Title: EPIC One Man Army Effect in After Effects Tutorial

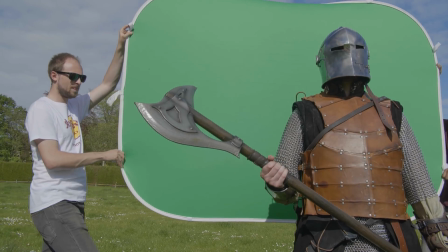255s
You can also always flip a warrior from the left to become a warrior to the right in post, so you even have more variation. Gotta be smart in this world. Also make sure that you record each warrior long enough so you actually have enough time to randomize it and offset the time later on in your video. So don't just shoot 5 seconds video, make him feel awkward and just keep recording while he is just standing there doing nothing. I have my fun doing that. Anyway, if you want to work with the exact same footage as me, I will put a link in the description below so you can follow along with this tutorial using the exact same footage as me.
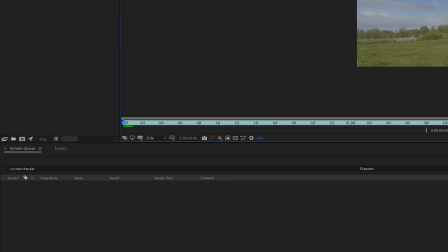291s
So, the first thing that I did was bring the backplate into a new composition in Adobe After Effects.
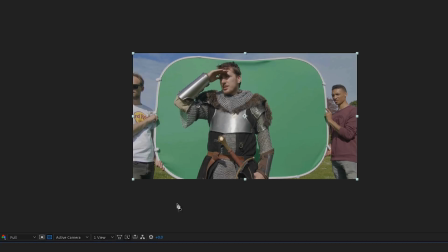297s
Then I imported the main actor on top of that and masked out around the actor so we only have the green visible. Make sure that we have a good rough mask on every frame,
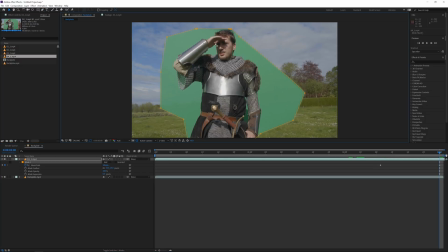307s
so if you need to, animate that mask over time, and then we are going to key out all the green.
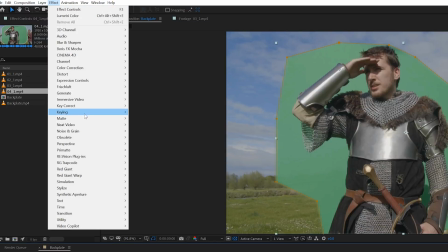312s
The way I usually key out my footage is by using the key light effect.
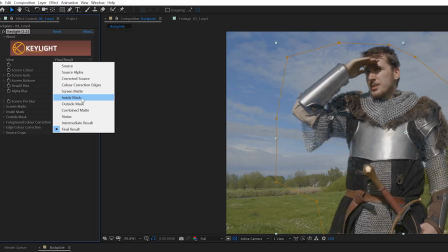316s
I sample a color and then switch the view to screen matte, that way it's easier to see what is visible and what's not.
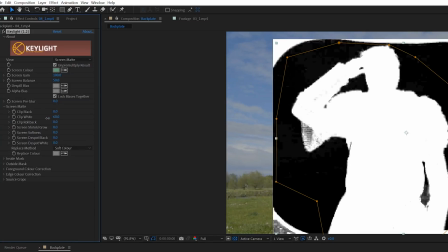323s
Clean up your mask using the screen matte settings with a clip black and white.
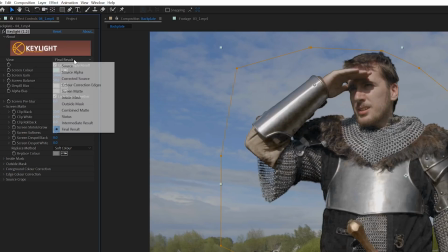327s
And once you're done, don't set your view to final result, but choose intermediate result instead.
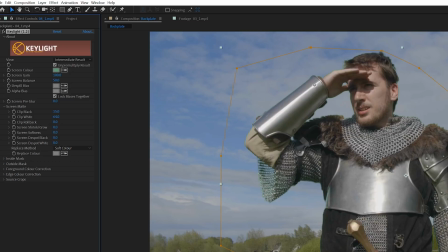332s
I find that final result usually gives me too much noise and artifacts,
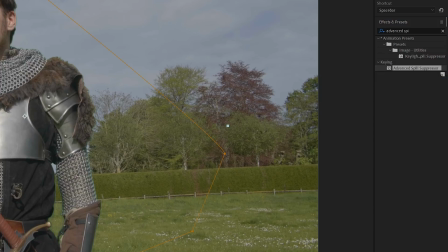336s
so instead I use an additional effect called advanced spill suppression to get rid of all the green spill.
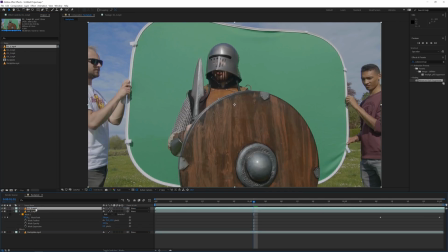342s
And that usually works a lot better. Next, we'll bring in a new video file from a different wire and respect the camera angle.
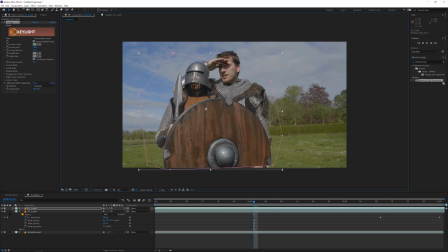350s
Repeat this process. You can copy and paste the previous keying effects because we're in the same lighting environment, so it should match up. Scale and position your army around him, use different video files, and after that you should have something like this. You can also offset the time of each individual video file so it looks like everybody is unique in its own little way. You unique little snowflake. One little problem I ran into was that my green screen wasn't big enough, so their legs weren't on the green screen. I could have rotoscoped it, but you know me. I just changed the aspect ratio to a more cinematic widescreen. But yeah, you could rotoscope it if you want to.
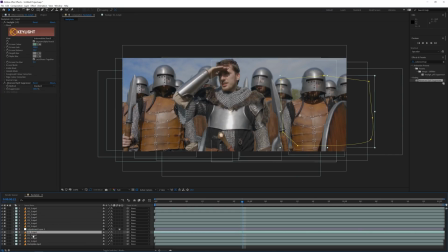388s
You can also blur the people in the back and the background layer a little bit more to give a little bit more of a feeling that there is depth in your shot. And then at last I added an adjustment layer on top of it all, and I added one of our lids from our lid pack to give it a nice Middle Ages vibe to make sure everything blends well together.
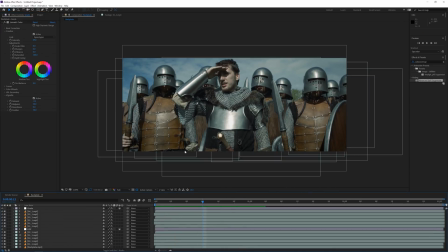407s
I'll put a link in the description to that lid pack if you're interested. And that's it, I hope you enjoyed this tutorial. If you did, be sure to subscribe to the channel, hit the notification bell to stay notified when I upload new videos, and also check out our website. We have a bunch to offer for any kind of digital creative, and if you buy something from our website, it really helps to support this channel. Hope to see you boys and girls in the next one. Take care and goodbye.